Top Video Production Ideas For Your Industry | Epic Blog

At Epic, we've worked with clients from just about every industry you can think of. Automotive, financial, healthcare, solar. But we approach each project with a unique style. Whether you're selling a product, promoting a service, or just want to get your message and brand out to the masses, we're here to show you how we combine style and substance through video.
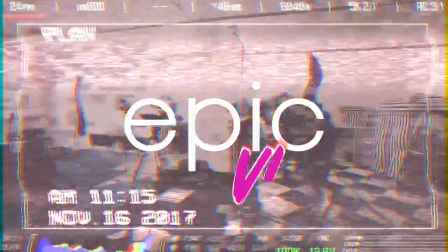We'll start with automotive. The goal is to drive customers to your dealership.
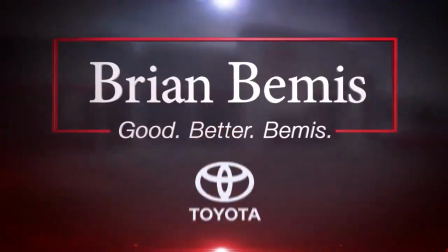(0:31)
So, what's your message? How do you stand out from the competition? We chose a corporate culture video style for Thoroughbred Nissan in Tucson, Arizona.
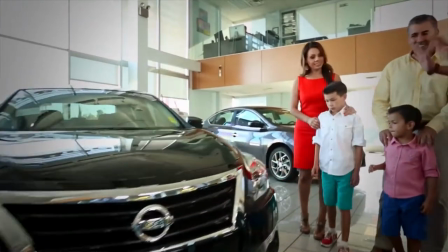(0:41)
They are well known in the community, they've been family-owned for generations, and they offer friendly customer service.
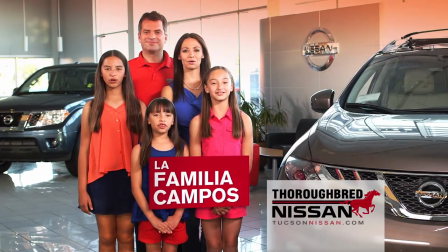(0:48)
So, we created a testimonial style video to tell their story in English and Spanish. The education industry is highly competitive. We think the best way to create videos for student recruitment is to immerse your audience in the school environment.
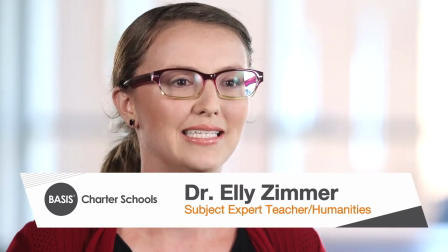(1:04)
For Basis Schools, we use the documentary style because we get real, genuine testimonials from teachers, parents, and students.
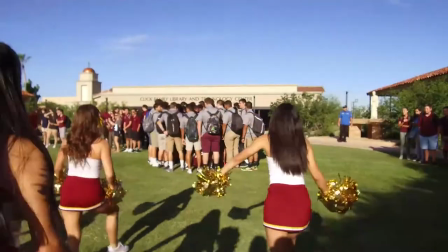(1:14)
For South Point Catholic High School, we produce videos from the student's point of view to really show what a day in the life would be for students there. The technology industry includes different businesses who offer unique products.
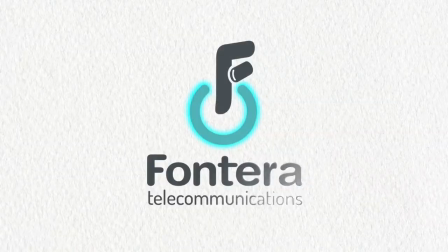(1:27)
Epic has produced videos for startup companies, telecommunications software, and renewable energy. And though sometimes there may be nothing to film, there's still a story to tell.
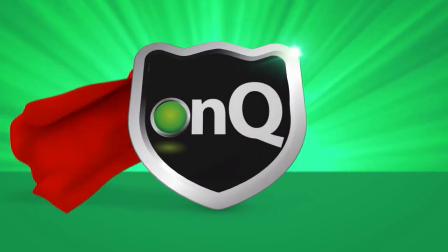(1:39)
For our client OnCue, we created animated videos to help share their brand and product.
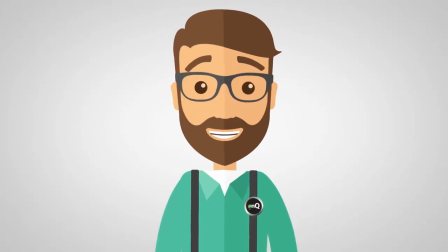(1:45)
Animation is a great option to help keep the audience engaged when the product might be difficult to explain. For SiteLock, we created a customer journey style video.
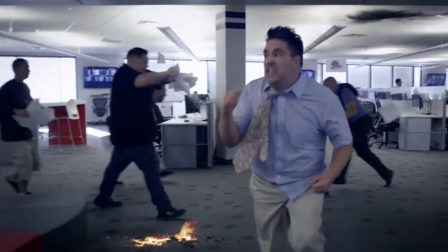(1:55)
The goal was to inform, but we kept the style fun and entertaining in order to keep the viewer engaged. Perhaps it takes 360 degrees to tell your story.
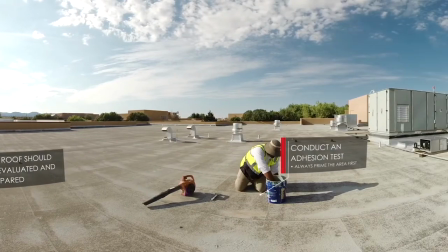(2:07)
For GAF, we created a 360 video as a way to take the customer behind the scenes of their product, showing them the process involved before the product is in their hands. The financial industry may not be the most exciting, but we love the challenge.
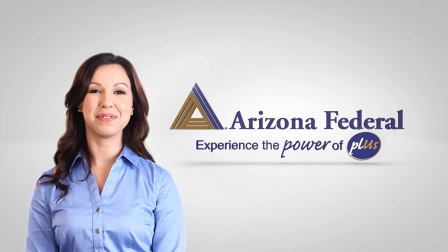(2:22)
In order to help Arizona Federal attract new members to the credit union,
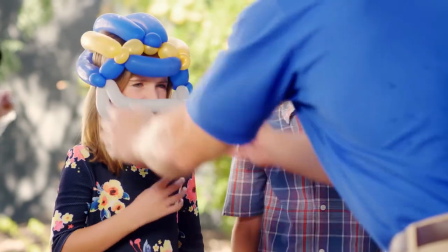(2:27)
we chose a recognizable spokesperson in the community to promote their brand.
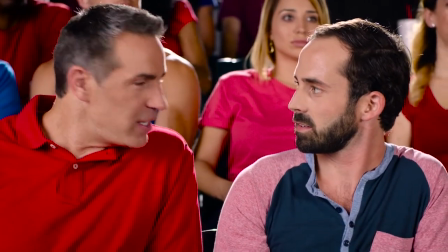(2:32)
We created a series of TV commercials featuring Kurt Warner talking about the many benefits of being a member at Arizona Federal. An industry we love working with is law enforcement. Their goal is to find high-quality recruits to join their team.
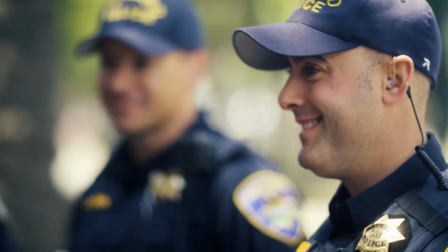(2:49)
The Hayward Police Department has a great organizational culture, so we wanted to capture that.
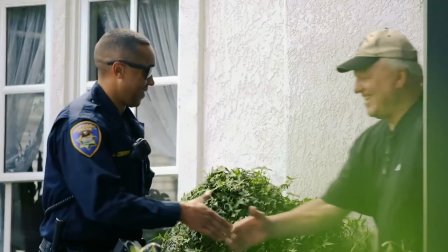(2:55)
It's also a really fun place to work. So in addition to creating a department video that featured all the great opportunities at Hayward Police Department,
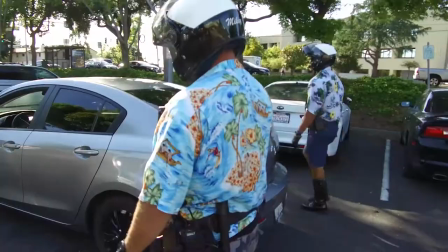(3:04)
we created a series of social media videos that took a lighthearted approach to promoting law enforcement as a career opportunity. A lot of the times, our clients have just as much fun putting these videos together as we do. So the style of video we produce really depends on the story you're trying to tell, the product you're trying to promote, or the message you want to get out.
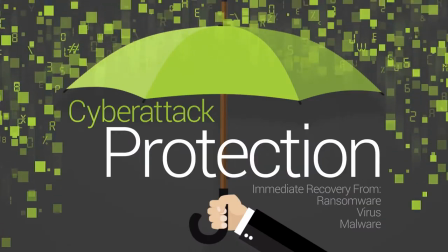(3:26)
The good news is Epic is here to assist you with any need you have. If you're looking for more ideas on how to create promotional videos for your company, click here to see more examples. We'll see you next time.